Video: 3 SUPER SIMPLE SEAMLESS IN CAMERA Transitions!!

What's going on everybody? My name is TK and today I'm going to be teaching you how to do 3 super simple in-camera transitions. Transitions that only require a simple cut when editing. So let's take a look.
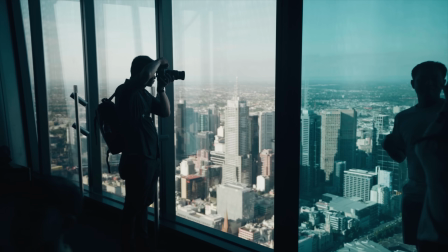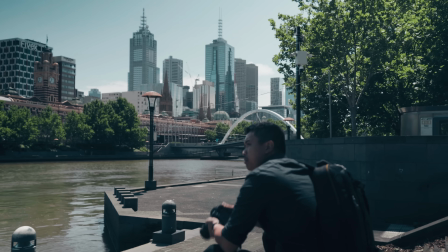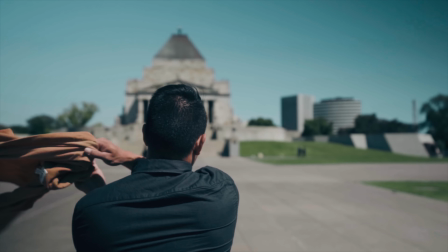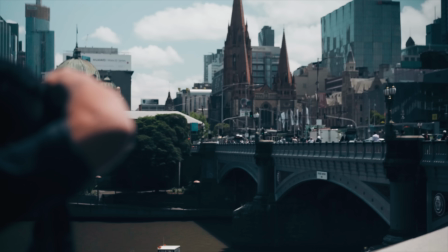Okay, so now I'm going to break down those transitions and show you exactly how we filmed them to get them nice and clean. I'm also going to go through the camera settings we used and exactly what we did in order to get those shots to work. This video is also sponsored by Squarespace, so if you're looking to make a really cool website in a really easy way, check out Squarespace.
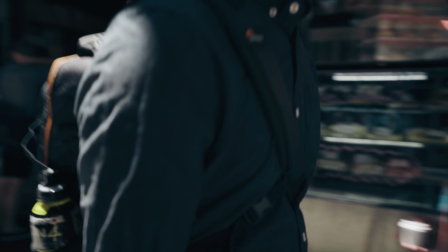1:07 So the first transition that we saw was Richmond walking down the laneway and the camera panning past his backpack to reveal him in a new location.
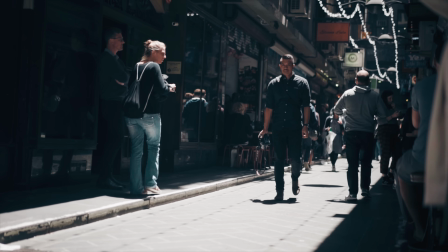1:14 This was quite a seamless shot, and how we got it was I filmed this on a gimbal. I made sure to get a beautiful shot of Richmond straight up, and then as he walked past,
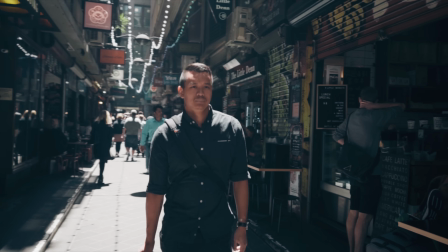1:22 I swiped the camera across his backpack as closely as I could, knowing I would match this up with a very similar shot later on.
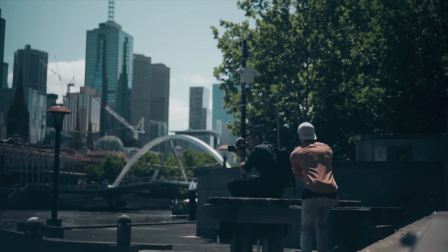1:28 I matched that shot with one of Richmond sitting on the pier with the beautiful city behind him, making sure to do the same thing,
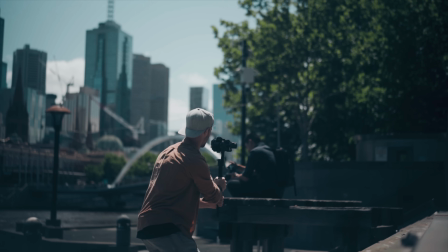1:34 swiping past his backpack, but then revealing him taking photos with the beautiful city in the background.
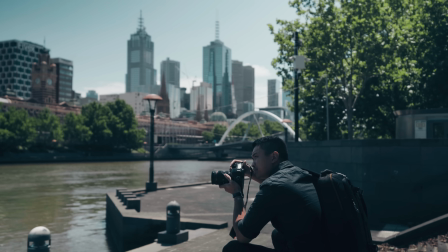1:39 This worked really well because we moved the camera in the same direction on the gimbal, and the backpack, it's the same color in both clips, so you can't really notice a change.
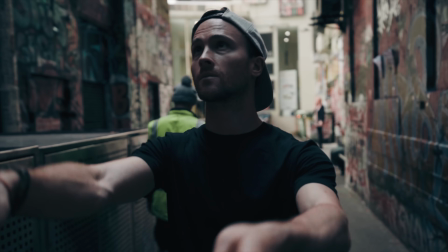1:48 The next transition shows me throwing my jacket in front of the camera, and then I got Richmond to do something very similar.
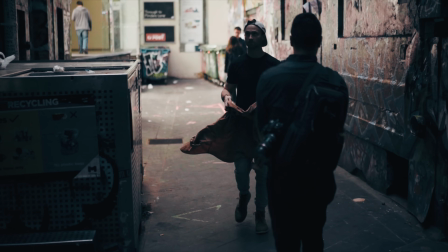1:54 To pull off this effect, I threw my jacket right over the lens of the camera, making sure to cover the entire frame.
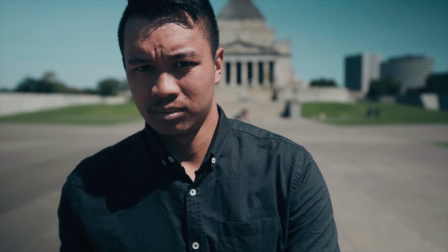2:00 For the second part of this clip, I got Richmond to throw the jacket in front of the camera like we did before to get the exact same kind of frame.
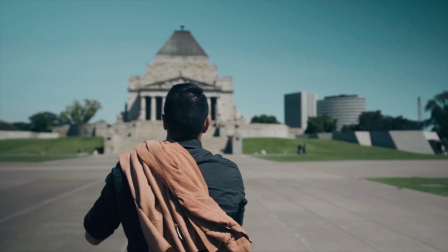2:07 The movement of the jacket also creates a lot of blur.
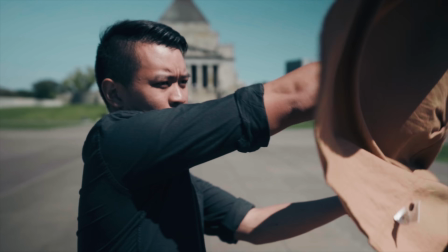2:10 Having your shutter speed setting set to a natural motion blur, in this case 25 frames to 1/50th of a second shutter speed, is a natural motion blur.
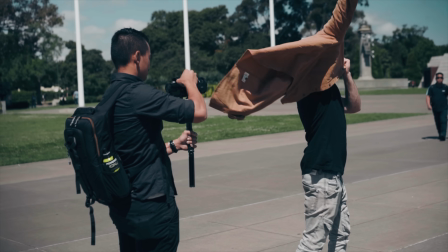2:19 This is the PAL settings for Australia. America uses NTSC, so that's 24 frames per second with 1/48th over a second, I believe.
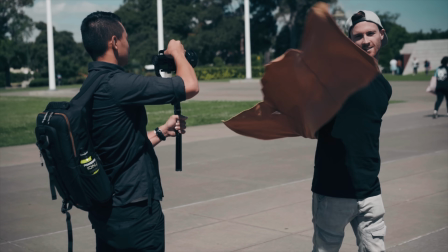2:27 Motion blur is really important when doing these transitions because it gives you a fluent effect when joining the clips in post.
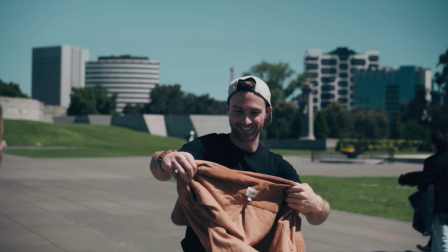2:35 When we were filming on the day, this transition actually took a long time to do because for some reason,
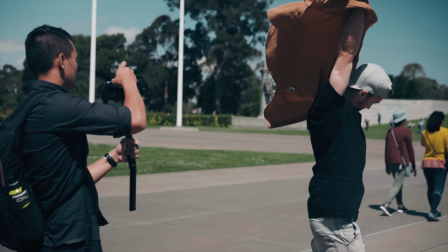2:40 I'd never put on a jacket this way in my entire life, and I just couldn't do it.
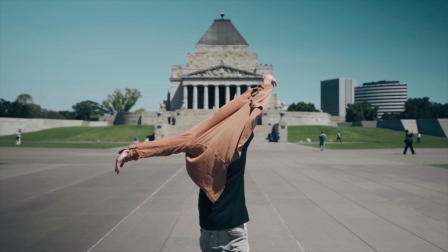2:45 I think I had about 10 attempts at doing this and each time didn't really work out. So I just went with the clip of Richmond throwing it over his shoulder.
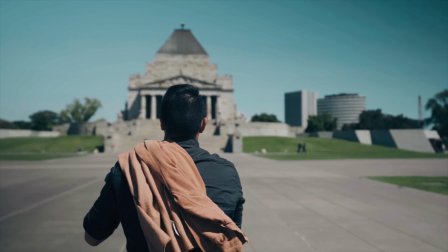2:52 That seemed to work out the best.
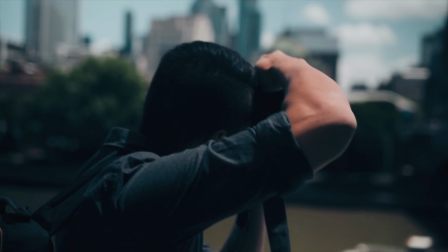2:53 And the last transition, I had Richmond walk down some stairs with a quick swipe to the left, showing him taking a photo over the beautiful city.
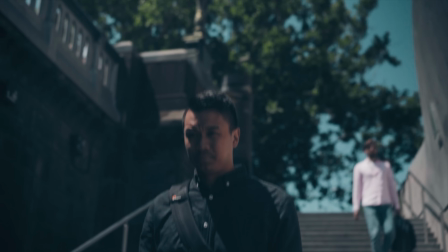3:01 In order to pull this transition off, I filmed Richmond and then swung my camera to the left to get a blurred image of the concrete wall by my side.
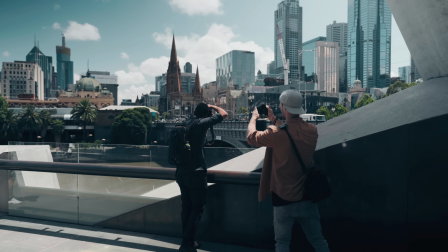3:08 I then filmed another clip doing the same thing, swiping my camera across to Richmond, then revealing the beautiful city,
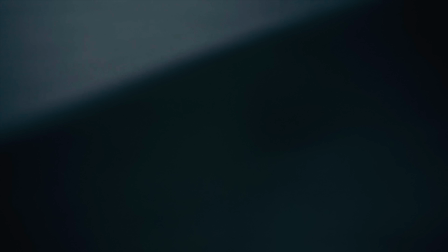3:14 making sure I got a very similar image of the blurred wall to the concrete wall before.
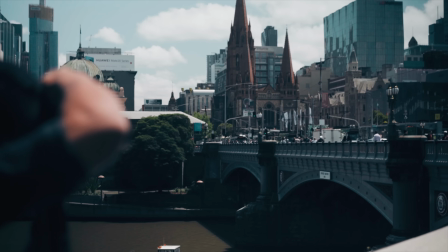3:18 In order to pull off all these transitions, it's very important that your camera moves in the same direction on both clips,
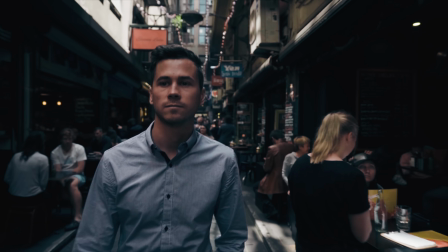3:24 or the item you're throwing moves in the same direction, and that both the colors are the same on each transition,
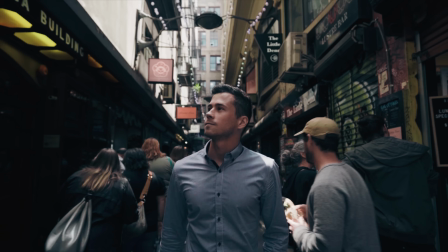3:30 and that your camera is set to a good shutter speed so you can get natural motion blur. So now that I've shown you how we film those transitions, I'm going to show you how we put it together in post with just an easy cut. But before we get into that, a quick moment from my sponsor. Squarespace is a very simple platform to use when building a website or a domain, and can even be really fun in the process.
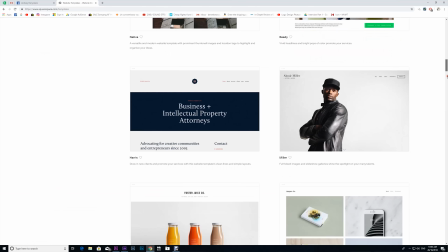3:49 Rather than starting a website from scratch, they give you a ton of different templates to choose from straight up, and some of them are already tailored to fit certain designs.
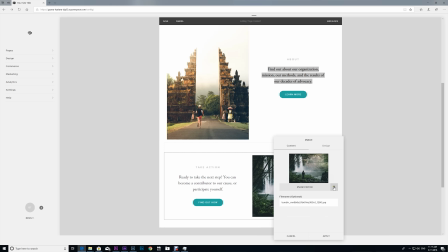3:57 It's super easy to upload your own videos and photos and change things around to suit your own style.